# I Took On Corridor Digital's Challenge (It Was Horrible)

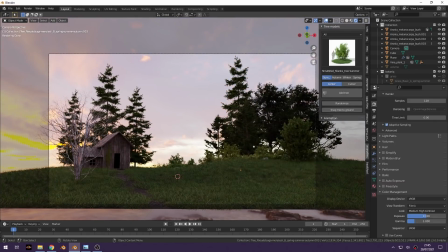So at this point in the process I had less than 10 minutes left and I still needed to add the finishing touches, render the scene out and composite it.
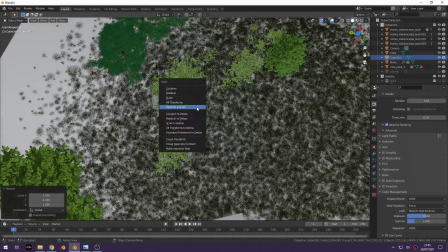So I was in a little bit of a panic. The fence posts were really really simple.
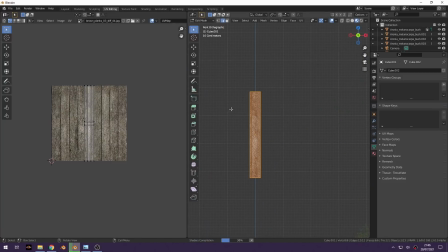I literally just got a cube, stretched it out, cube projected it and I stuck the same building texture on top of it.
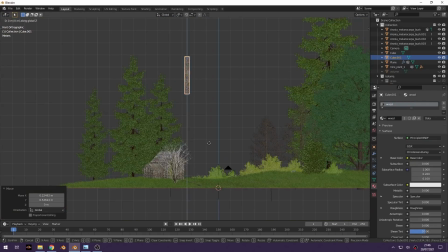I knew that they'd only be visible as a silhouette basically anyway in the distance so it really didn't matter about making them look good.
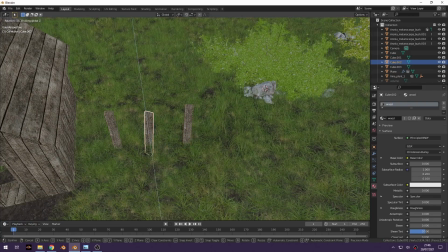The original painting also had a few fence posts that were near the camera but I didn't really have time to make any decent looking fence posts.
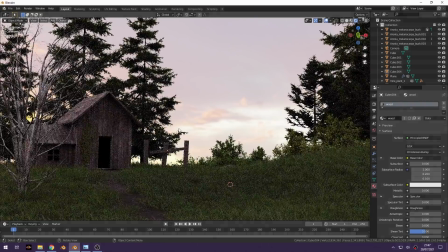I'd rather just leave them out the shot than add something close to the camera that looks bad.
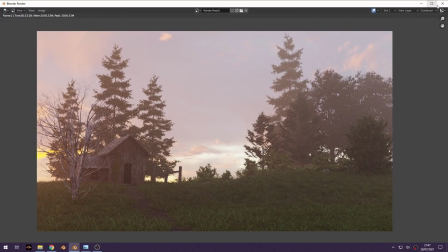On quite a lot of episodes of the joy of painting Bob Ross would just bring out like a little squirrel or something that he'd found in nature and rescued.
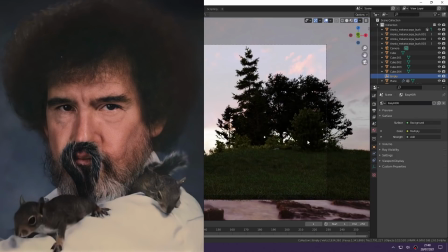I don't have a squirrel at hand right now so I'll just show you a shot of my little dog Maximus instead.
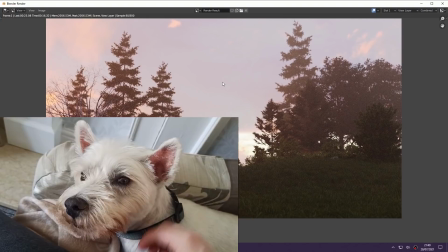The compositing for this scene was really simple mostly because I didn't have time to do anything that was actually complex.
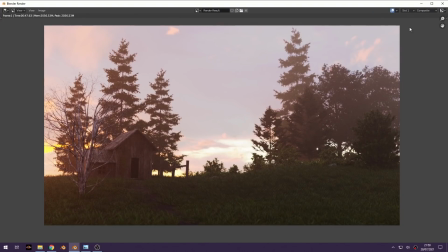I added a two pixel blur to the render because I always think that CG comes out looking too sharp, so I always add a 1 or a 2 pixel blur.
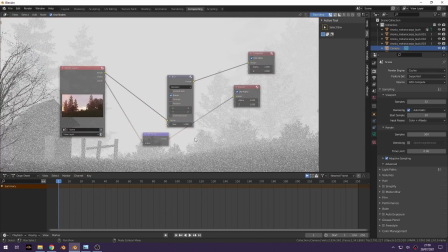Then I thought I would like to have a little bit more fog in the scene that I have some more control over.
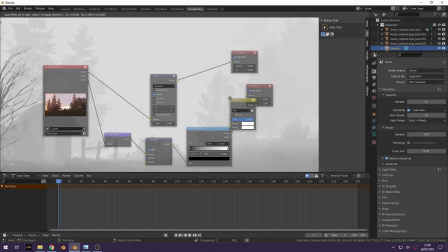So I just mixed together the render with this pale yellow colour and I normalised the depth pass which automatically comes out of Blender,
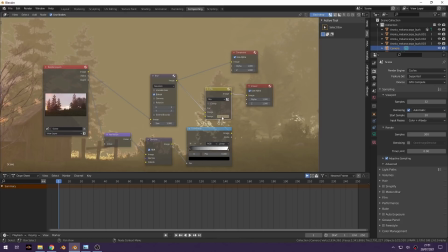stuck that into a colour ramp and I used that as the factor of the mix node.
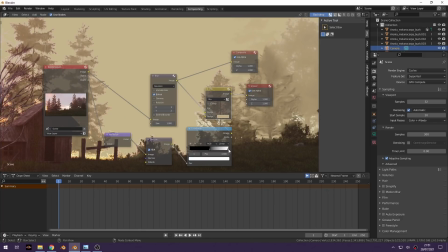What that allowed me to do basically was play around with the colour ramp and I could control where the fog would go since
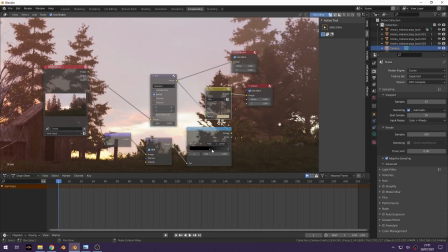it's based on the depth of the scene the further you are away from the camera the stronger the fog effect will get.
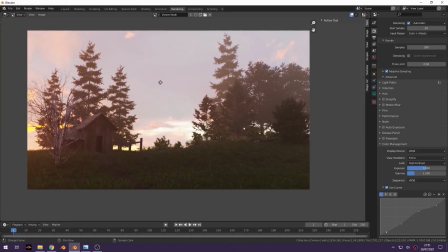The normalized depth pass was a little bit noisy because I used a low sample count and I had all the volumetrics in the scene.
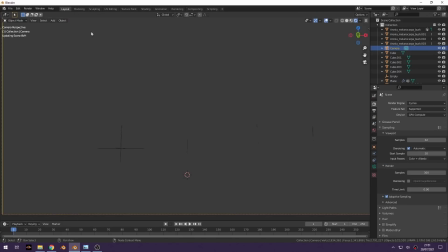To fix that I just used the denoising node on the depth pass and that did a good enough job of clearing everything up.
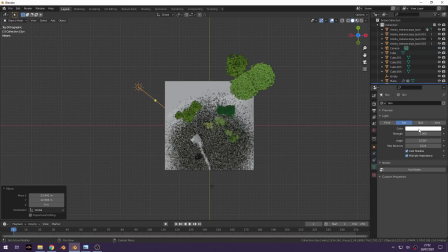Finally I thought that the whole image looked a little bit too flat.
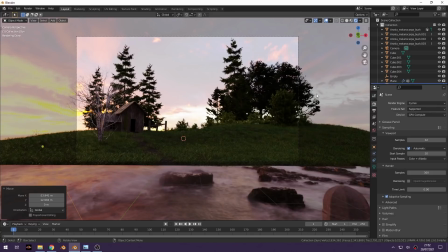To add some more definition to all the assets I just went back and I added this low sun lamp into the scene that would kind of illuminate things from the side.
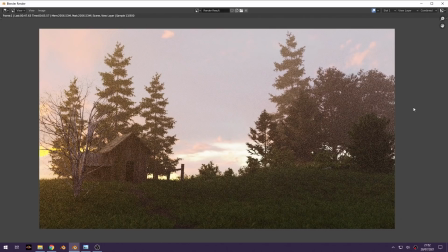It did a very nice job of just highlighting the edge of some of the assets.
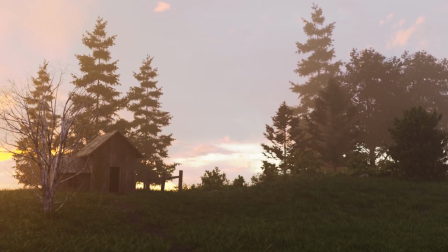And done. The final render finished with literally about five seconds to spare. I started to really worry that it wasn't going to be finished in time to be honest. Cycles X was running a little bit slow. I think it was probably just because I had the dual monitor set up going and I was screen recording at the same time.
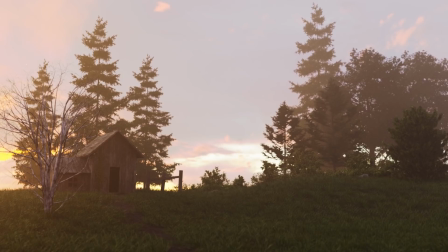Either way it nearly gave me a damn heart attack. I was pretty happy with the final render though. I mean, it's not exactly my best work, but the fact I managed to finish it in the allotted time is a big achievement for me because I've been trying to speed up my workflow a lot lately. To be honest, I think it holds up pretty nicely compared to what the guys over at Corridor managed in the same amount of time. I'll leave a link to Corridor's video below.
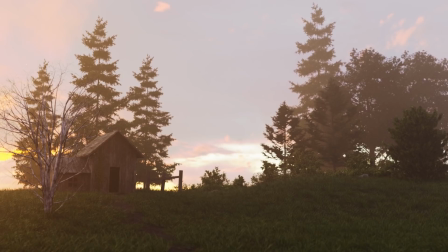I'll also link this really interesting CG geek video he made a while ago where he made this beautiful animation inspired by Bob Ross.
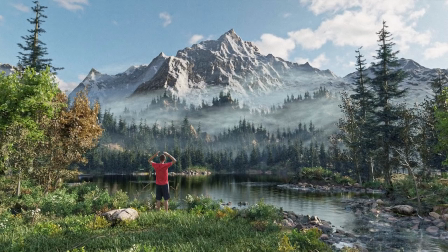I really hope you guys liked this one I certainly didn't, it was stressful as hell